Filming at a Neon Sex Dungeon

I want to say it was like around 400 which allows us or reduces a lot of the motion blur that you would normally see like in a more cinematic or film
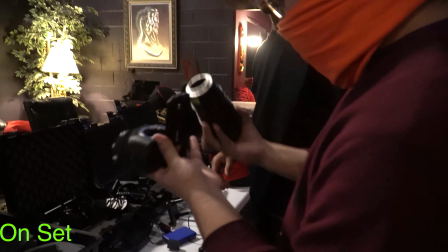experience typically 50 to 60 frames is what our eye normally sees or resonates as what real motion looks like when we watch
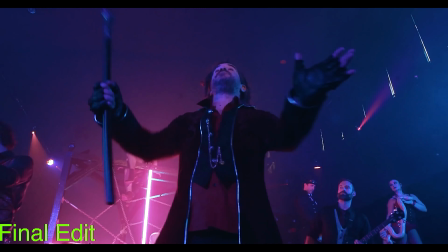it on the screen but with all the very uh fast
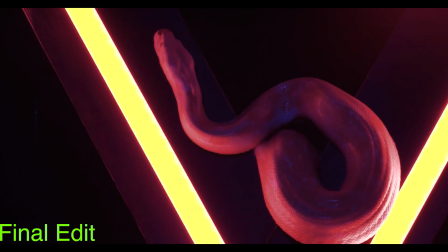motion high action stuff I felt like going to the higher shutter speed where we could
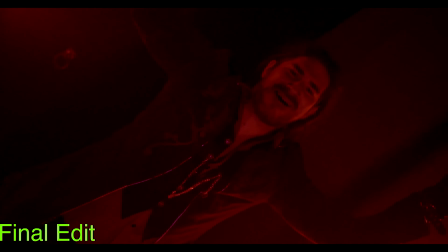at any one time stop on a frame and it would be completely in focus and clear with no blur um was going to give it like a
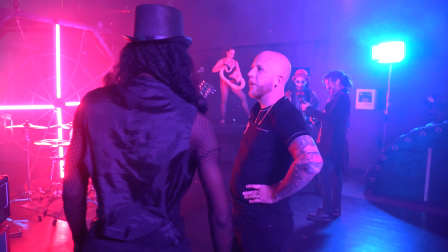certain feel and vibe to it so that was one of the biggest choices um we also wanted to do uh give it this neon light feel so we weren't doing any like really harsh key lights we really
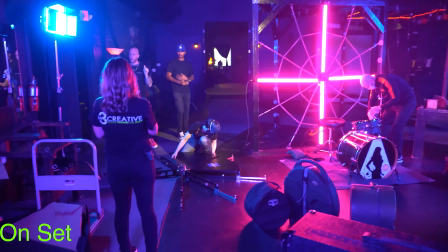tried to use like accent off the quasar light tubes that we were using that kind
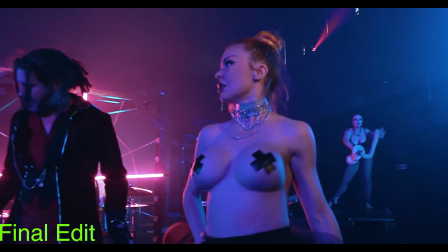of lit and gave the the feel and the vibe and then obviously adding in a
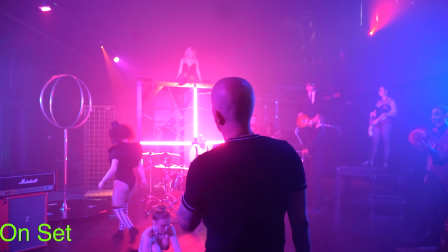a lot of atmosphere with with overhanging fog and stuff like that just to kind of give you this dark and eerie
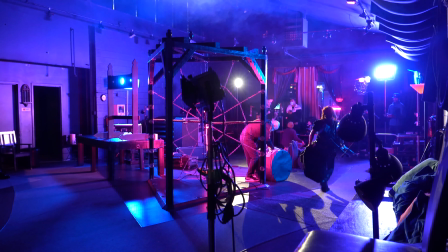but still vivid where the neon came into place it was still a very vivid look And
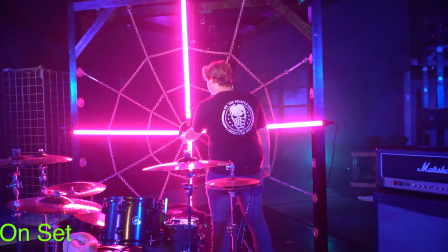we tried to keep that theme throughout all the different rooms, whether it's just changing the color or the way it was presented in each room.
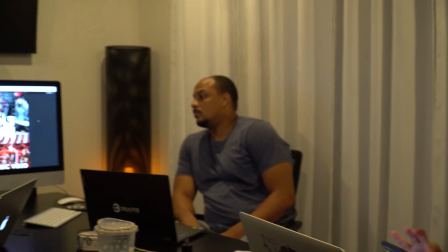I wanted to dance some chicks. You know, the lead singer upside down and I wanted to do a verse.
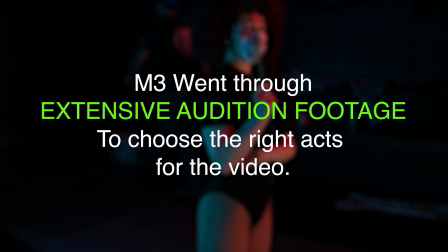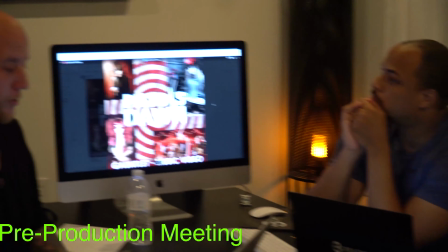This girl has a pole in her house. I have a feeling I know what she does for a living.
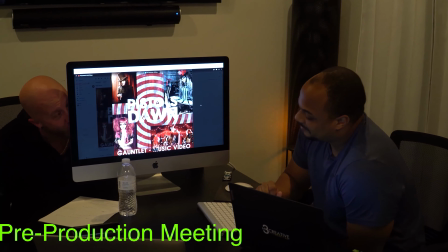That's not her house. What is going on? She just jumped from a pole in her house to a business suit in the car, bro.
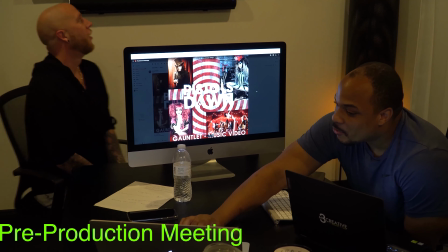Bro, she was going to another audition. She's trying to play how versatile she can be. Well, she did it. What did you say in the description for them to do?
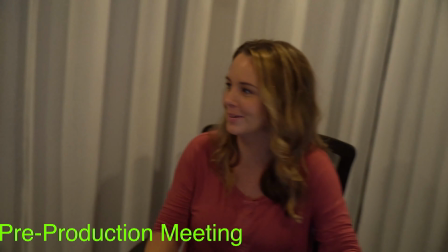Because, obviously, everybody's stripping. Do you ever hate yourself for making a swipe club?
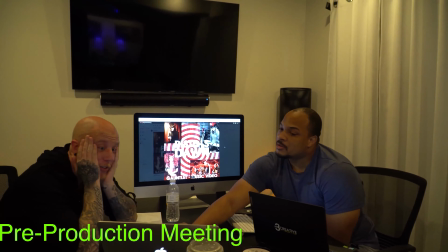Oh, fuck. What is this? Yes, I do hate myself for making a swipe club. So the interesting thing like when when reaching out to to the performers you basically kind of get like this list of entertainers that they have the snake charmer happened to be one
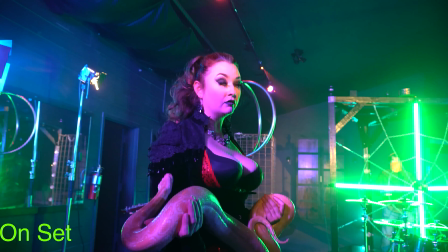of them and I was like oh yeah that would be that would be dope I think let's add basically it was
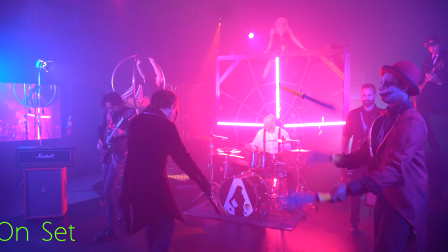like a checklist and you just added like from a menu you just started adding all the acts that you wanted to participate.
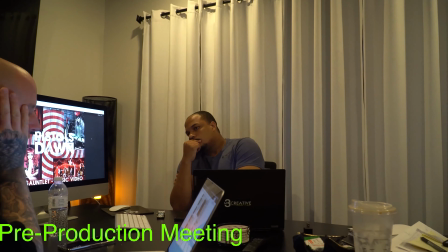How do we utilize this? I'm trying to figure out like does the snake need to be something solo not with the other app.
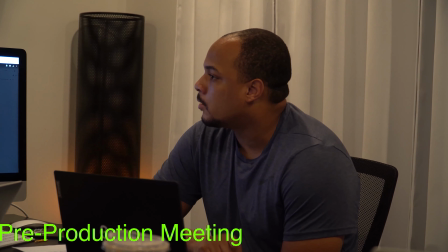It was yellow. That's a nice color for that room for it to be in there.
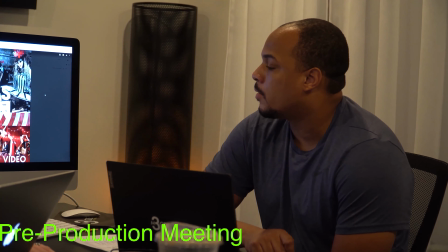That's why I was very curious as to the color of the snake because
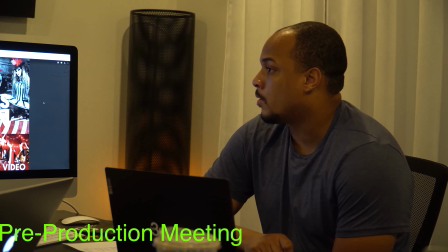I think that dynamic would be interesting to have the snake inside of him that's also the color. And there's a cage in there which can also be interesting. And the crazy thing about it was that when we got there to the location,
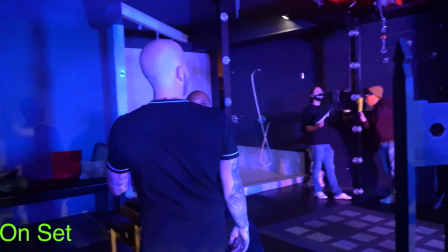we had only seen pictures up to that point because I was unable to go and do like an actual location,
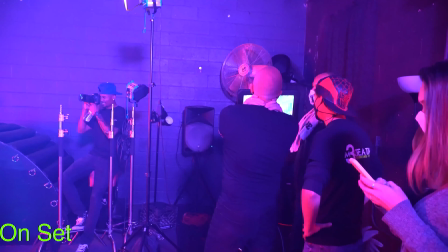got to check it out. So like when we got there, it was completely different than how it looked in pictures as far as like setup. and we had to completely start over from square one with how we were going to stage everything.
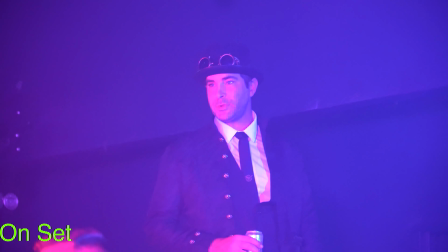So that was a huge, that was definitely a huge curveball.
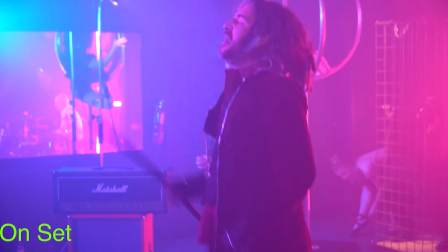But fortunately, when you have seven circus performers and five band members, you can kind of make anything interesting. So a big part of the video, we had obviously the band members, which is five of them.